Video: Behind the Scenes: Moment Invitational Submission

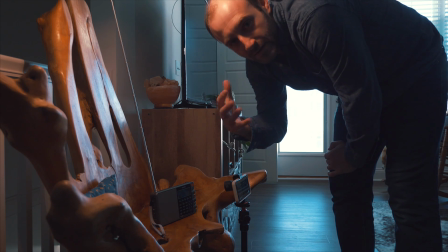4:11 I love experimental films because you can mess around with these different narrative, non-linear kind of patterns.
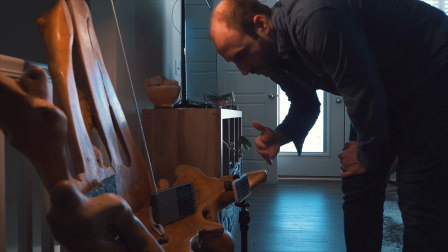4:19 So what I'm doing now is I'm going to get like 2 or 3 different location shots of the radio in the same spot. That way I can sort of bounce around from clip to clip. The whole premise is just to give it a very unsettling feel. Like, I don't want it to be creepy necessarily, but unsettling, like something strange is happening. And I kind of want to leave that up to the viewer as to what it really is. So I need to capture some of these shots that are kind of just odd and awkward, and something that I can mess around with and mess with the mind as I do it. Okay, so the next part of the story is me walking up the stairs, which I already did the first time. Now I'm gonna walk up, I'm gonna get a different angle of me opening this package of something that came in the mail, and we're gonna see it for the first time, although we'll see it probably at the beginning of the film in an abstract way just to sort of push those things along. And then I've got another idea that I may shoot outside, and that may be the actual first clip, I'm just not sure yet. We'll let it go, we'll let it evolve as I go. I kind of take the Ernest Hemingway approach in the sense of this kind of filmmaking, especially when it's experimental film, because Hemingway said that he just starts writing and would just let the story evolve as he wrote. And I like that, because as you go, something comes up in your mind and you're able to film it, and you kind of improv, and it's kind of based on the experiential inspiration.
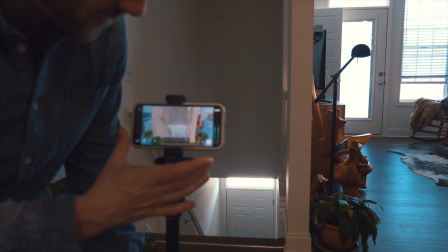5:38 So I took the moment lens off, and now the field of view is really probably too wide for what I'm looking for.
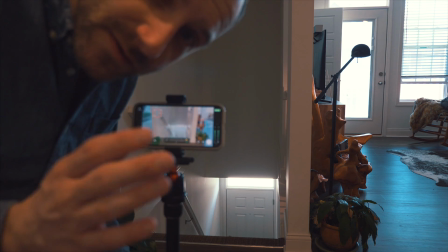5:43 So I'm gonna kind of tuck it in behind the plant so that we're just sort of looking from afar.
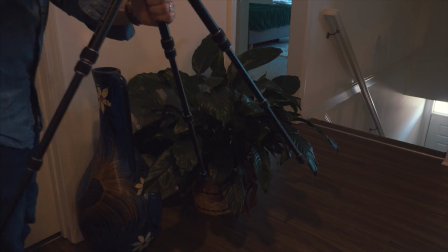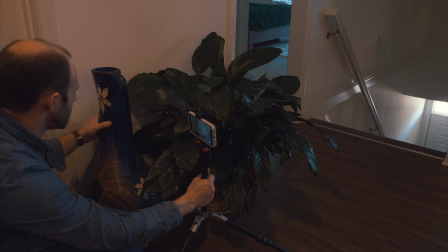5:56 It's gonna be interesting whether or not I can actually get myself
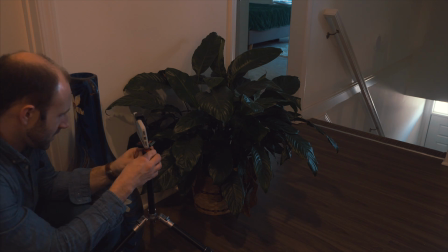6:02 with the artifact in the frame properly. One thing I'm doing is lining up the grid with the I don't know what you call them, that hole in the wall.
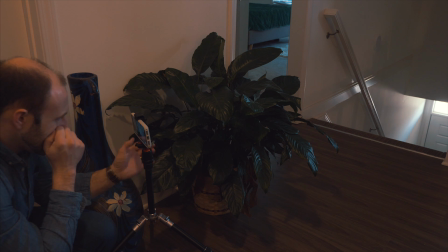6:14 That way it's level. I love a good level frame. Okay, so now the next question is whether or not I'm actually going to be in the frame.
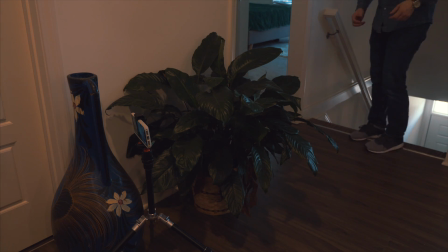6:24 I should. Okay.
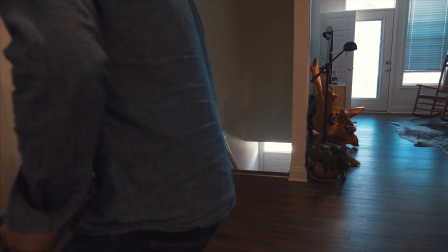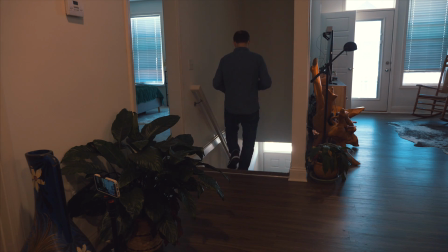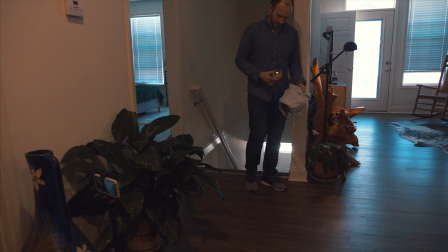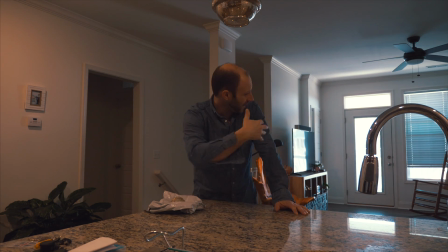6:52 Okay, for the next shot, I've got the phone here facing out into the living room, just a super wide angle. It's an 18mm wide angle lens. I'm gonna complete the motion of me walking up here. I'm gonna set this plastic bag down, but I'm gonna walk away with this thing.
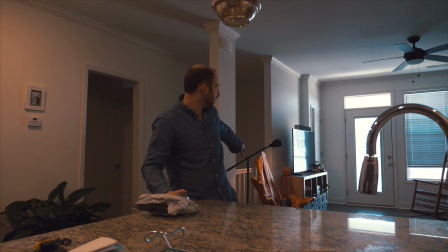7:06 And as I walk away with this thing, I have to pass the shortwave radio, at which point it will receive some interference. Pay attention. The next shot is after he finds a radio station to listen to. He walks over to the rocking chair and sits down to examine this thing because he doesn't know who it's from or where it's from.
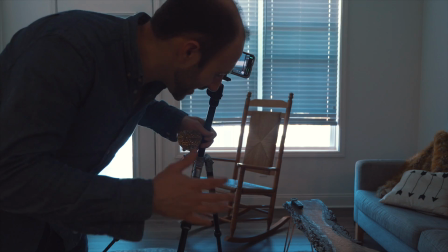7:27 I forgot to hit record on that one, but anyway, it was just exactly like I explained.
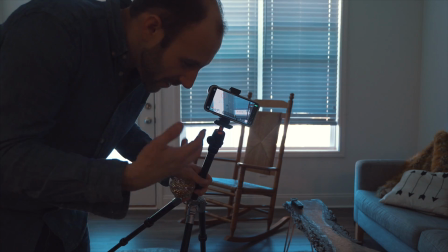7:32 So now I got to get a close-up shot of the rocking chair rocking, because the whole idea behind experimental film is to tell stories in different ways.
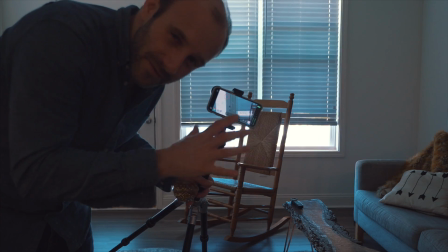7:40 Sometimes they don't even tell stories, but I want to just tell this in sort of a different, odd way, and sort of, again, an unsettling way.
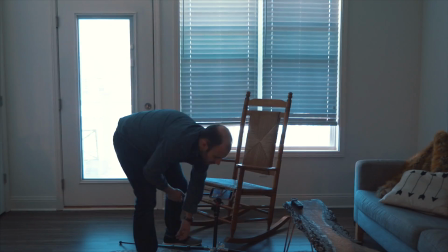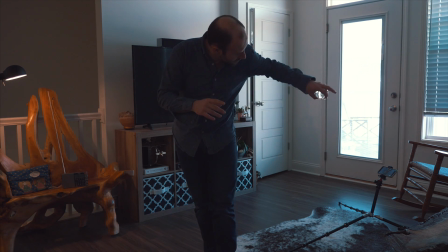7:52 Whoa, I'm standing on my tripod. So the next shot I think I want the doorbell to ring and him get up out of the chair,
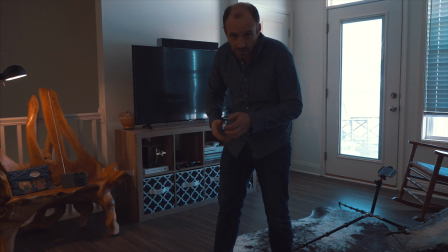7:59 walk over, set this down in front of the radio again, just because it's the first place to set something. Go down, and as he sets it down, we start to pick up something really bizarre again.